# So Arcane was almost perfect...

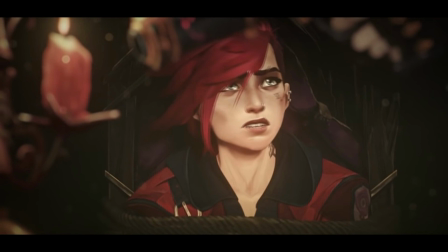20:38 I don't know if that's exactly a change in Vi, but it's an overall very positive way to live life, so I support Vi for growing as a person and not killing people in the name of her sister. If you can't tell, this went from frustrating to completely infuriating to me.
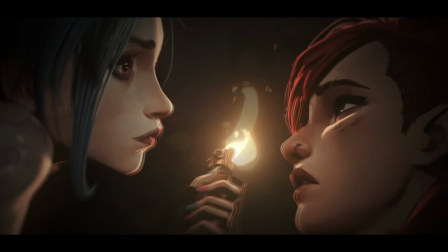20:52 Vi hadn't changed at all, and to risk sounding like a broken record, stories are frustrating when the conflict could be resolved if the characters just sat down and talked about their feelings.
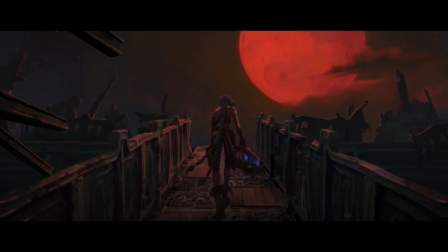21:04 What? Is your way of showing affection through murder? does Vi love you less because she won't kill the woman you have arbitrary beef with because Caitlyn had the misfortune, pun intended, of being roped in these shenanigans?
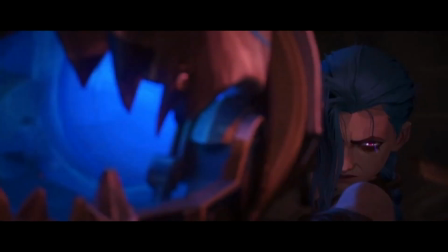21:16 So Jinx goes off and surprise surprise commits some more terrorism in a scene that's probably supposed to be the emotional peak between these two sisters but instead leaves me sitting here just flabbergasted wondering what on earth had happened to this show. Number 10, the decline of subtlety. All shows have of their flaws, but it's these kinds of inconsistencies that eat away in me.
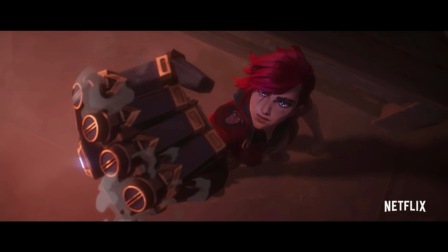21:37 I know Riot can make distinct and compelling characters. We see it in this series throughout, but once they are established, nothing ever really builds upon their initial impression. What started out as a compelling story between two sisters is stretched out into an ensemble of plot points that doesn't have enough time to breathe.
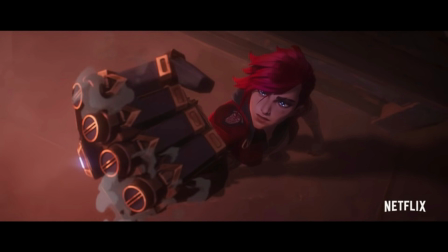21:53 Like, you can have more episodes, Riot. You don't have to spread the story out so thin. There's also a strange amount of hand-holding, especially in Act 2 and 3. I wouldn't mind each scene on their own, but collectively it starts to irritate me because it begins to show just how little this series trusts the audience to understand what's going on,
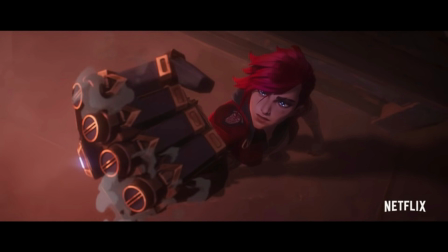22:10 and that's something I can't stand when shows dumb down their own story to the point where it feels incredibly insulting to the viewer. So the first thing I took issue with doing this was while Kalen was analyzing the aftermath of the cargo ship's CSI style,
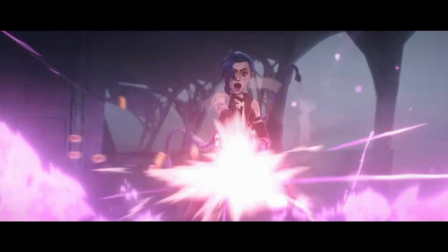22:24 we get these unnecessary flashbacks of Jinx unloading her minigun on that supposed stealth mission they were on.
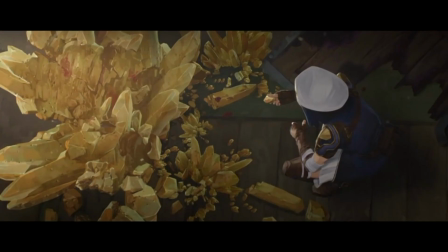22:30 Like, we know what had just happened here. We don't need a repeat. You can simply show Caitlyn's face and let us know what she's thinking.
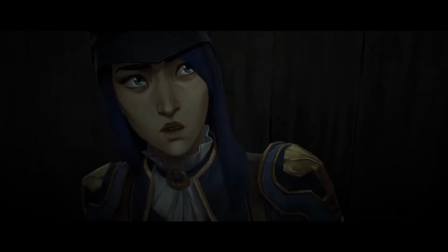22:36 Or you can show Caitlyn's scene first and as she's uncovering the mystery, let the blown smuggling scene unfold so we don't have to see it twice.
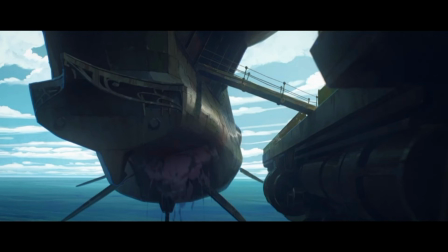22:44 Like, your show constantly runs at a breakneck speed. You could have used this time to actually answer some questions rather than waste it on flashbacks we saw earlier this episode. I promise we're capable of retaining that information.
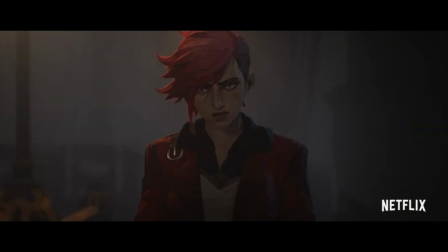22:57 Then, Kate saying Vi has a good heart and the audio echoing band are saying it like we're 12 and can't understand why that line would be meaningful to Vi.
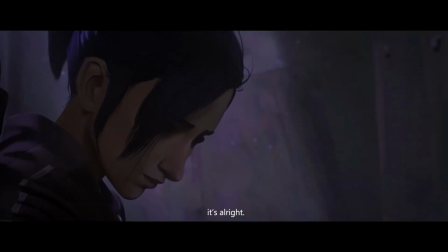23:06 You've got a good heart. Don't ever lose it. Despite it all, I can tell.
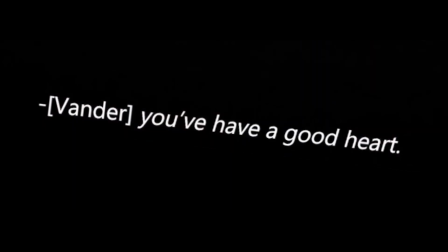23:12 You have a good heart. You've got a good heart.
Cut to Soko at Marcus's house playing cards with Marcus's daughter.
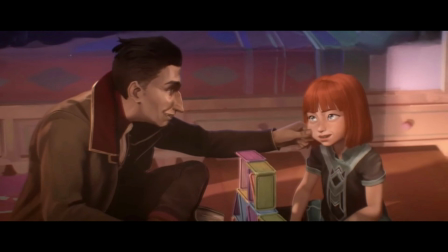23:21 Anyone with a functioning brain, including Marcus, understands that this is a threat. But because we're babies and very fittingly for Soko's own character death.
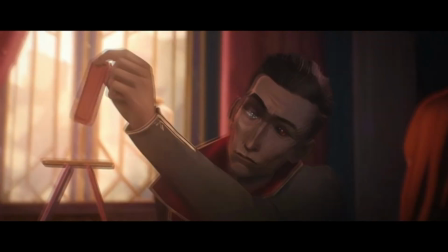23:29 All subtlety is thrown out the window as he topples the stack of cards, giving a little playful oops, and then stating to Marcus that accidents happen in a menacing tone.
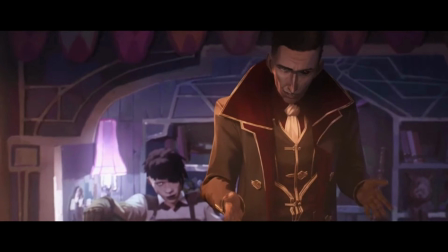23:37 Like, we get it, Soko. You're threatening to kill a child. That's not out of character. What is, though, is the fact they're even trying to be subtle about it.
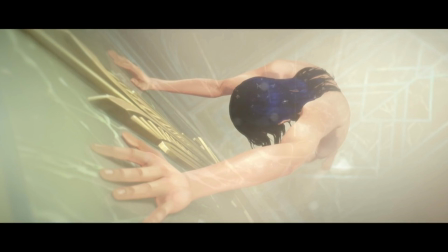23:45 There's Caitlyn's shower scene. We know she's thinking about Vi. It isn't a mystery. Their breakup happened four scenes ago. We don't need an instant reverse slow-mo replay in her head. There's even flashbacks to moments characters didn't even witness.
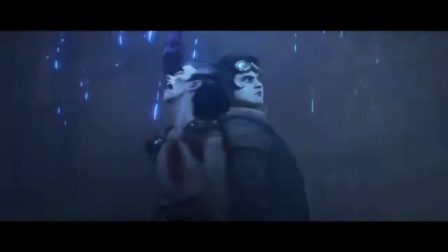23:57 Jinx does this with the death of Milo and Clagger throughout the series. I know show, don't tell,
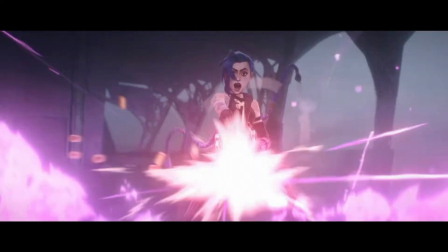24:02 but just because you're showing me a flashback doesn't mean you aren't using it as a crutch to tell
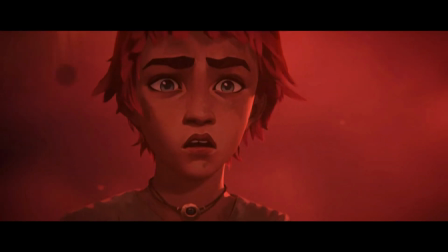24:07 me how a character is feeling instead of just letting that character show me through the screen.
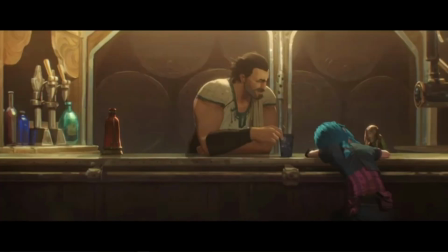24:11 A good example of when this is properly used is when Vander gives Powder a drink to cheer her up,
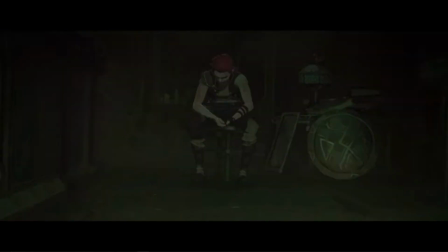24:16 sees the stuffed animal, and pieces together that Valle was sacrificing herself, Or when Vander grips his bracer,
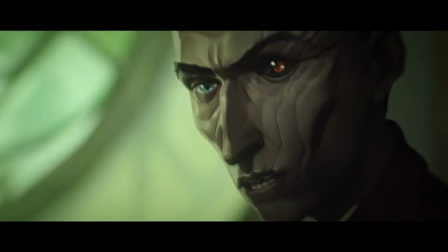24:22 and he talks about the dangers besides Topside, and later the scene cuts to Silco. It lets us piece together that this was exactly who he was referring to between these two characters.
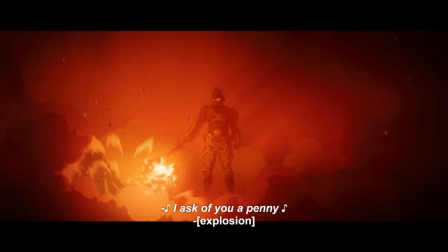24:31 Jinx hums the song on the bridge that she sang in the intro of the pilot. I'm surprised with this one that they didn't have a flashback to that scene to make sure we really understood that they were pointing back to it.
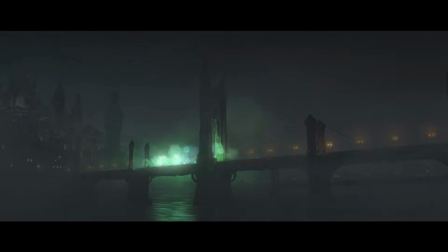24:42 They even had enough restraint not to directly recreate the shot and allow us to use our big brains and connect the dots.